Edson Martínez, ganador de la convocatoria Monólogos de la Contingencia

Yo decidí participar en esta convocatoria que fue Monólogos de la Contingencia del Centro Cultural Helénico y la Secretaría de Cultura para poder canalizar una energía que en ese momento estaba trabada por la situación de esta pausa forzada en la que de pronto nos encontramos todos,
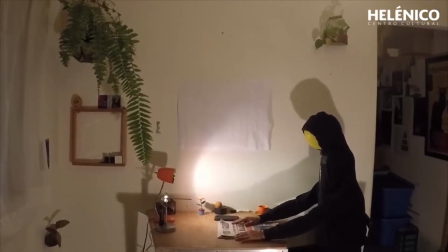(0:42)
todas y poder dirigir eso, poder hacer una propuesta
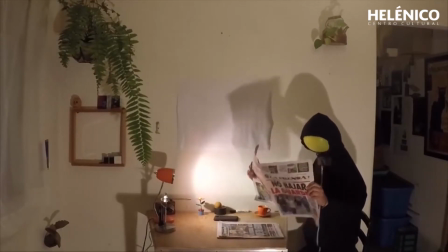(0:52)
pero sobre todo como con ese estado de ánimo de
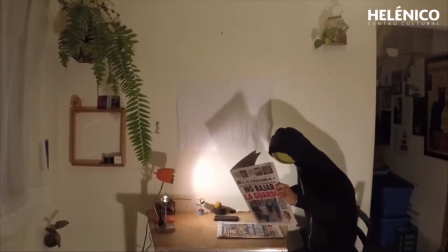(0:58)
decir pues es que no estoy entendiendo mucho qué es lo que está ocurriendo y me
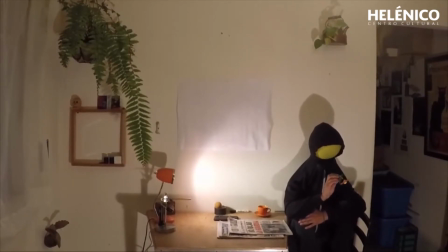(1:04)
pasan un montón de cosas y poder sumarme también a una serie de propuestas de compañeras y compañeros que en ese momento también estaban participando en la misma convocatoria
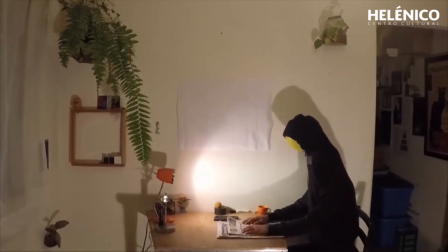(1:16)
y que por la naturaleza de esta uno podía observar el trabajo de los demás y eso lo volvía también muy interesante.
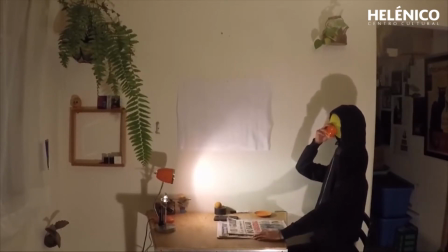(1:27)
Para hacer este trabajo, esta escena,
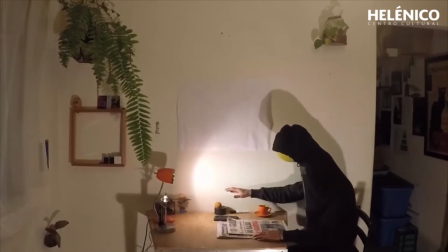(1:31)
sobre todo tomé en cuenta un tipo de teatralidad que me ha interesado desde hace algún tiempo que es el teatro físico, el teatro a partir de la corporalidad y los gestos que sin necesariamente utilizar el texto o la palabra puede contar una historia o generar un relato de alguna manera. de ahí que tanto la iluminación como los objetos y la música sean importantes, son elementos que siempre son importantes en la creación escénica y que en este caso en particular quise tomar en cuenta que son pequeños y son en realidad detalles pero que pueden incidir de cierta manera, abrir un poquito ese mundo, esa realidad y volverlo o darle un tono fantástico en esa realidad,
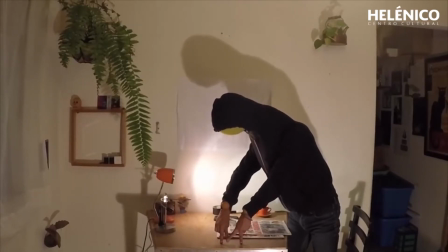(2:35)
poder abrirlo y se puede llegar a conseguir con elementos pequeños, con detalles, con una lamparita, con una proyección, con una música,
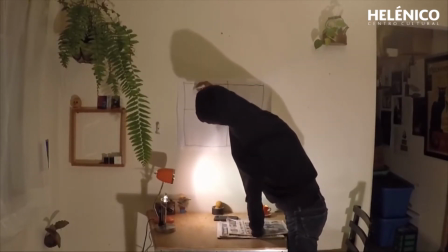(2:49)
que además la música tiene esta cualidad de tener una relación directa para quien la escucha,
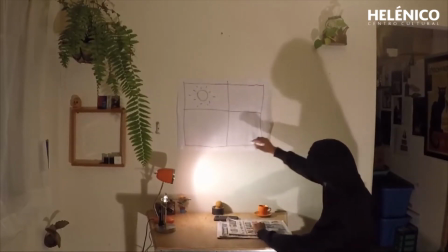(2:56)
tanto para el personaje como para los espectadores, que es muy directa y más aún si esta música,
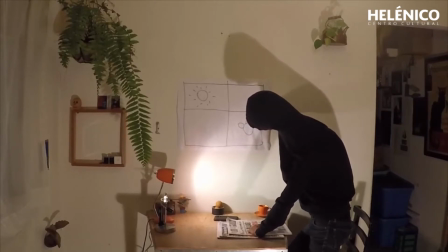(3:05)
si esta canción tiene una carga histórica, pues nos lleva a algún momento, nos lleva a algún tipo de recuerdo y la relación se vuelve mucho más inmediata.
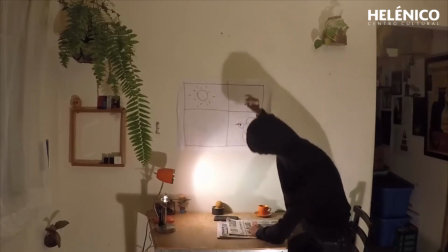(3:16)
Entonces son elementos que solemos tener en cuenta. La idea de este monólogo y de esta escena era simplemente poder sintetizar las distintas etapas, fases, estados de ánimo por las que la mayoría de nosotros estuvimos o estamos pasando y que podían ser que fuera de la angustia, al aburrimiento, a la preocupación, al hartazgo, al interés por realizar ciertas cosas, por invertir el tiempo de alguna manera, a la alegría, a la saturación de noticias y de información y volver a empezar el ciclo y volver a estar en un estado, y volver a cambiar al otro, y volver a cambiar al otro. Esa fue la idea de esta escena, hacer esa síntesis.